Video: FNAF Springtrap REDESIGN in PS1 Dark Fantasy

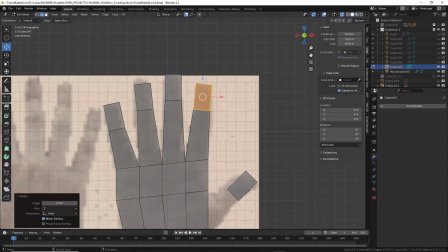1221s
That way you get the perfect like aspect ratio and proportions for your hands.
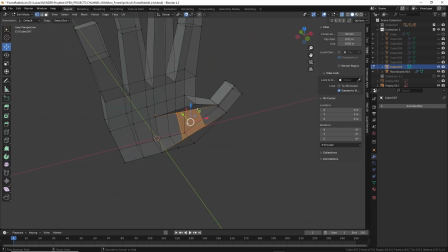1228s
That works for me. That works for me in drawing and in 3D modeling.
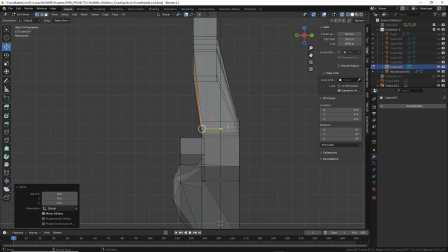1234s
A lot of drawing tutorials actually apply perfectly to
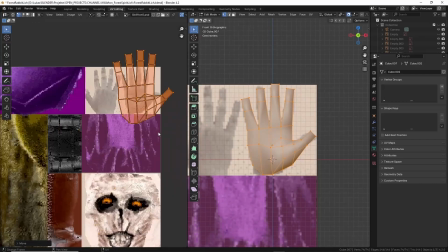1240s
3D modeling, especially low poly modeling. And here I'm shifting.
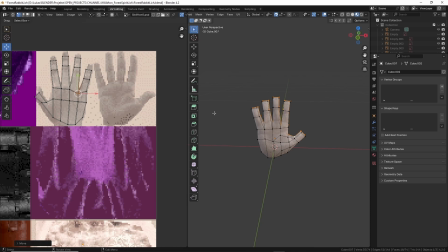1244s
After I applied the texture with project from view, I played around with the
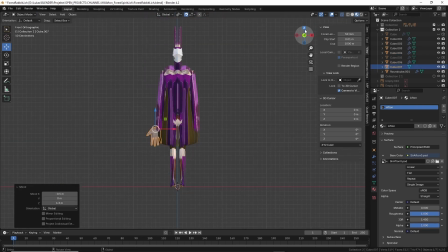1253s
proportions again, and I elongated the hands to play into the lean silhouette of the character.
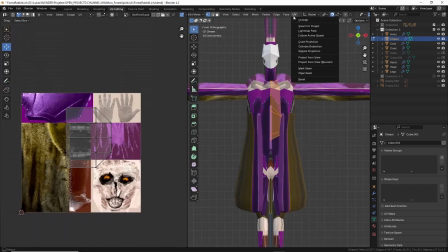1262s
Yeah, here I'm working part by part through the character, and I'm just
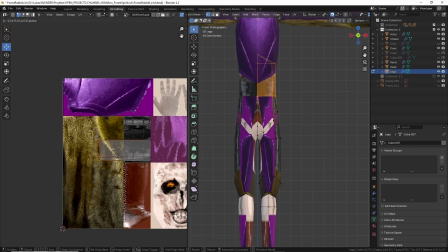1271s
throwing on the pieces, project from view, select faces, project from view,
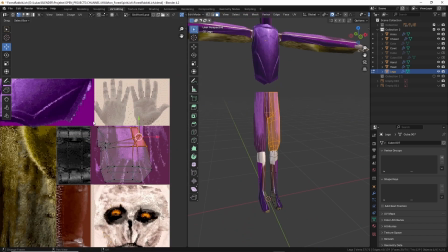1279s
project from view.
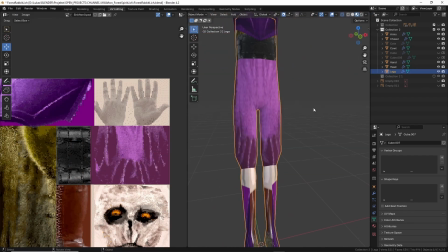1283s
And the cool thing is, I'm currently using for the texture the Photoshop file,
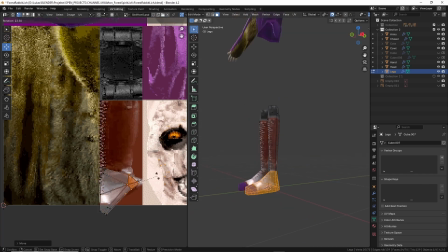1289s
so that means I can edit the image later on again and
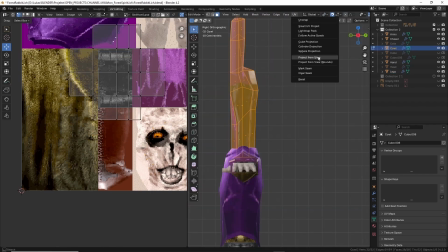1296s
readjusting the individual units or adjusting the color and the hues,
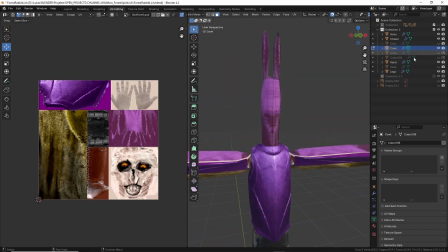1301s
and it will apply to my character model. Yeah, and here I'm yeah, like I said, I work like the old school Morrowind character designs. I just select the faces and throw them onto my texture units.
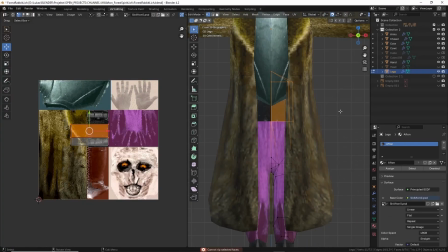1320s
It's basically working with trim sheets and shit.
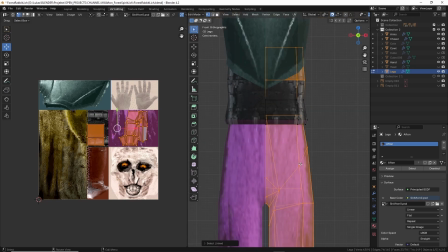1325s
And yeah, and also I reworked the belt.
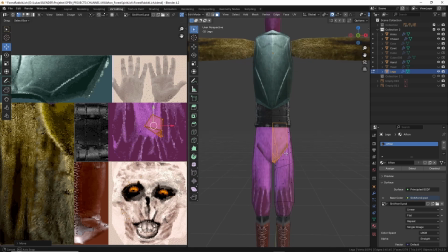1329s
I turned the belt into an individual piece to get a bit more of a unique
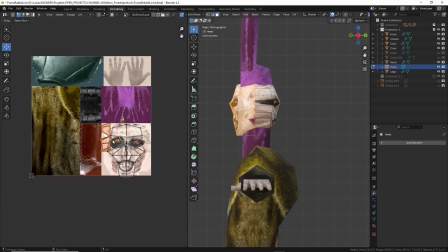1336s
shape for the body, because it looked kind of weird to have it like connected to the legs.
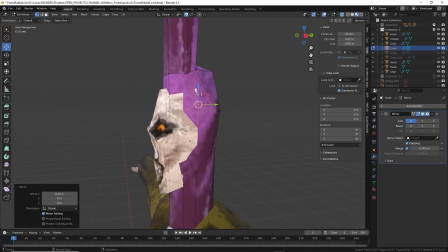1343s
And there's and here you can see I'm changing bringing in some asymmetry in the face, and it makes him even creepier.
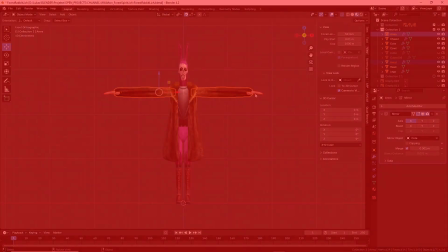1352s
And yeah, and here I'm adjusting a bit of the proportions, and I'm fucking done.
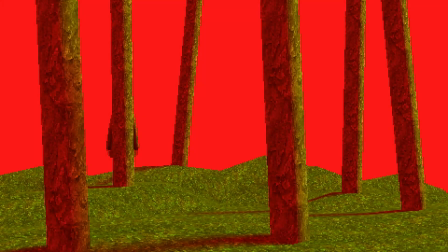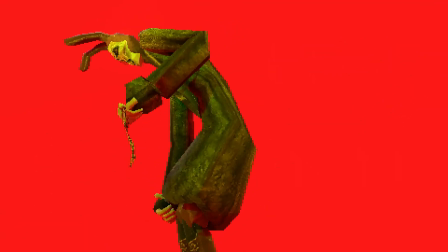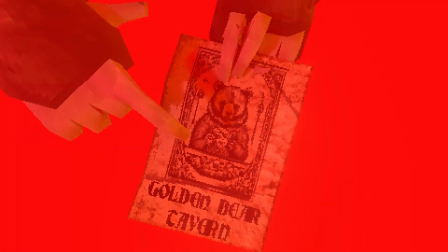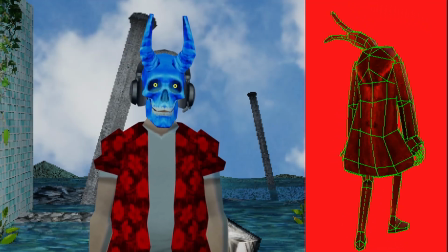1380s
Awesome. The character turned out perfectly. I'm so happy with the result. Future, if I continue to create more grimdark fantasy versions of Five Nights at Freddy's characters, I would change maybe a few things.
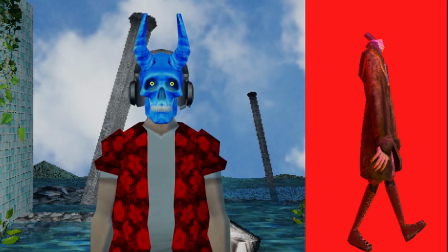1396s
And also for the big reveal when he takes off his coat, I want him even more distorted as a character,
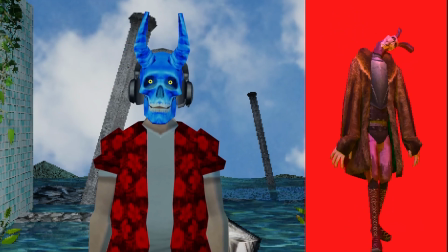1404s
and reveal some molten armory parts underneath his outfit and his coat.
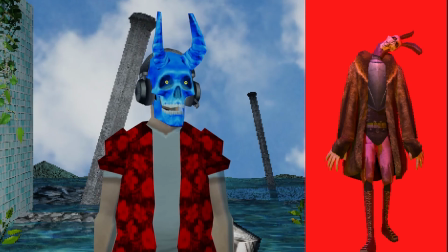1413s
Anyway, if you want to see more like character redesigns, reimaginings in a grimdark, low poly, retro style, just let me know. Or maybe I can continue with the Five Nights at Freddy's characters and extend this world I built here with William Afton, Sir Afton, and yeah, tell me what you think about him in the comments below, and watch another one. Watch another video. See you in the next one. Join my Patreon. Please. Okay, bye.